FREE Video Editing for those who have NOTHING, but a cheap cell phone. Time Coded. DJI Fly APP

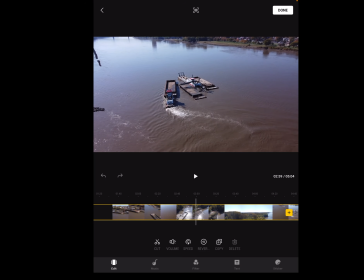4:05 Maybe that's
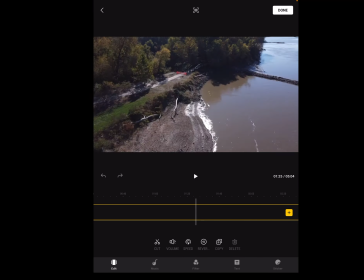4:09 not enough, but you want to be able to see detail that you can eliminate from your video.
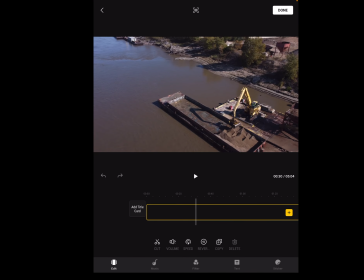4:16 In other words, if you're just sitting there yawing around looking for your next point of interest, you don't want that in your video.
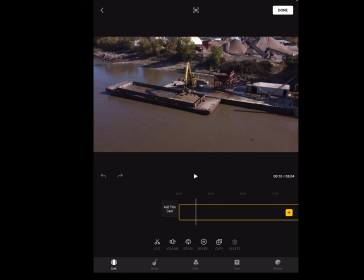4:25 In drone videos, you always want to be moving. So here we have a clip of this bucket loader. They're dredging the river, and then they're loading it into here, and then they pump it and move it, and they just are constantly moving dirt around.
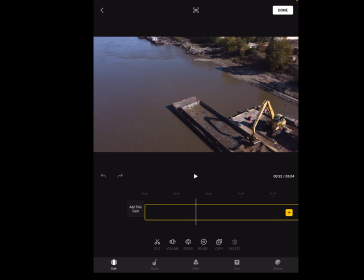4:41 So right about there, I think we'd want to cut it. Now at the bottom left down here, not the total bottom, but just below the actual highlighted yellow track, you see cut. And I'm going to cut it right there. Now the first clip It's still there.
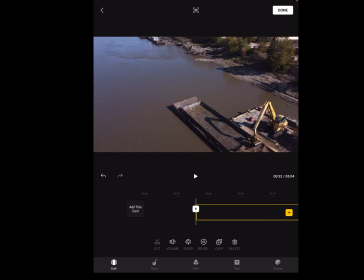4:59 They're both still there, actually. If I move this over, now it highlights, that's my first clip.
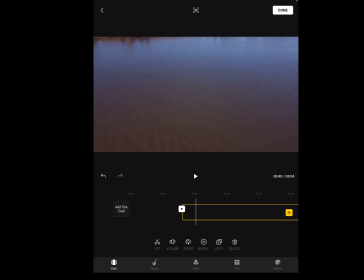5:05 My second clip's still there too, but I don't want to film all this just water.
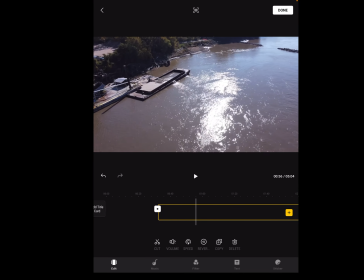5:11 Camera's pointing down at the water, whatever, that's not interesting. Now we get to this point.
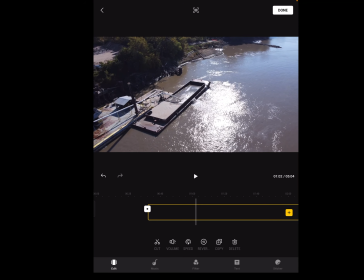5:16 Now this thing looks like it's dumping some of that sand and water that they just dredged out into this barge, and they're gonna move it somewhere.
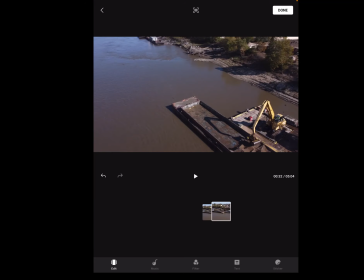5:27 So that might be interesting for somebody to look at.
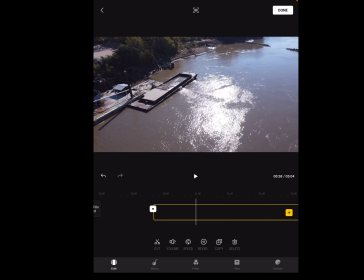5:35 So I'm going to get back to that point. And then again, I'm going to hit the scissors.
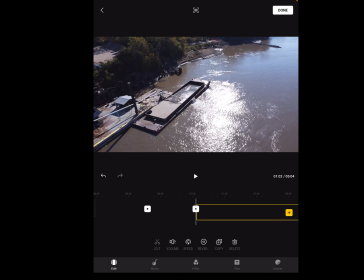5:46 And then if I rub my finger on the track a little bit, we'll go back a little bit.
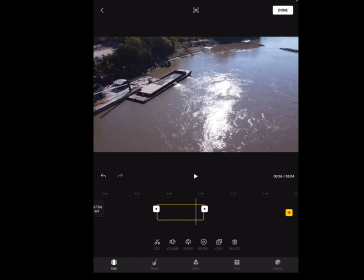5:52 That's the clip I just isolated with 2 cuts with the scissors.
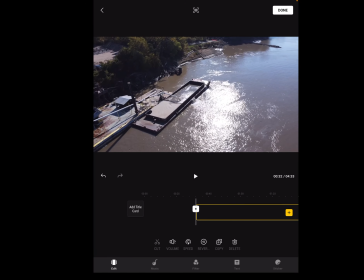5:57 Now I'm going to delete that. So now I have 2 clips.
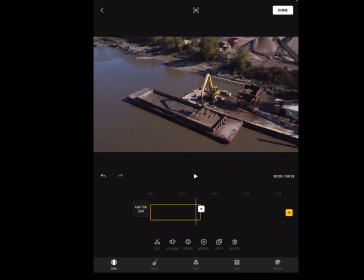6:04 I have 1 short clip and I have 1 long clip. But instead of seeing all that water and everything that was boring, we're gonna go from this clip straight to this clip.
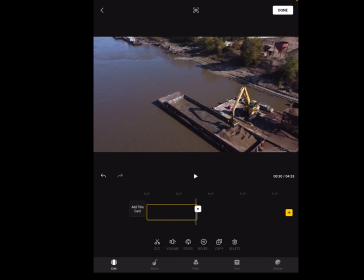6:18 And you see, if you want to, now most of the professionals don't use too many transitions. A lot of the newer guys use way too many transitions, and they get fancy with the transitions. Don't get fancy with the transitions unless you really know what you're doing.
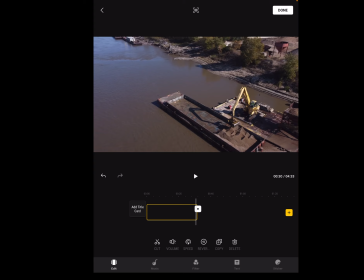6:37 But if you want to use a transition, right between these 2 clips, there's that square with a dot in it. You see it? You just tap on that, and that's going to give you some transition options.
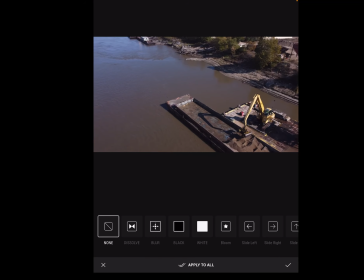6:55 And I would just recommend on this editor the dissolve transition.
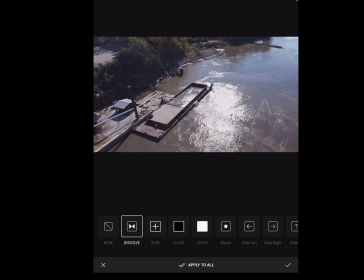7:02 It kind of gives you a preview right there what's going to happen. And then the check mark in the bottom right, you click on that.
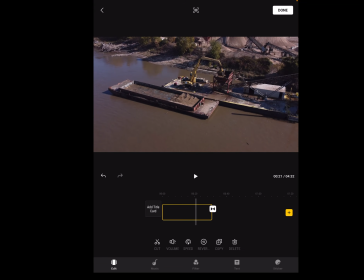7:09 So now your video is going to look like this. It's going to go from this scene. We're watching the bucket loader scoop up dirt and sand, and then we're going to go to this scene.
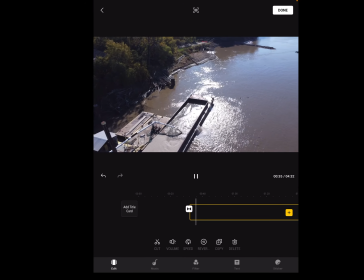7:24 See? Which doesn't look bad. So we've seen enough of this.
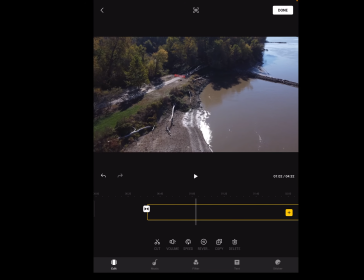7:29 We're traveling towards the riverbank, and I've seen enough. So again, scissors down here below the highlighted yellow track. I'm going to clip it right there because I don't want to see any more of this.
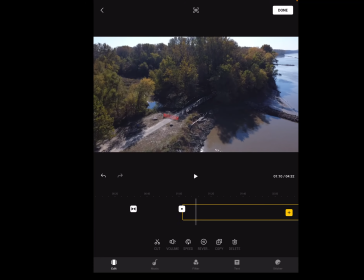7:45 And now I'm going to go to this here, and I'm going to find the next maybe little bit of an interesting spot.
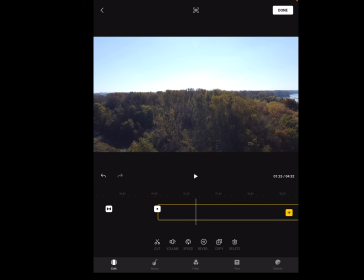7:53 Let's say I find that interesting. So I'm going to clip that there. And that means everything in between is isolated in a clip. I don't really want to watch all this because it'd make for a long video.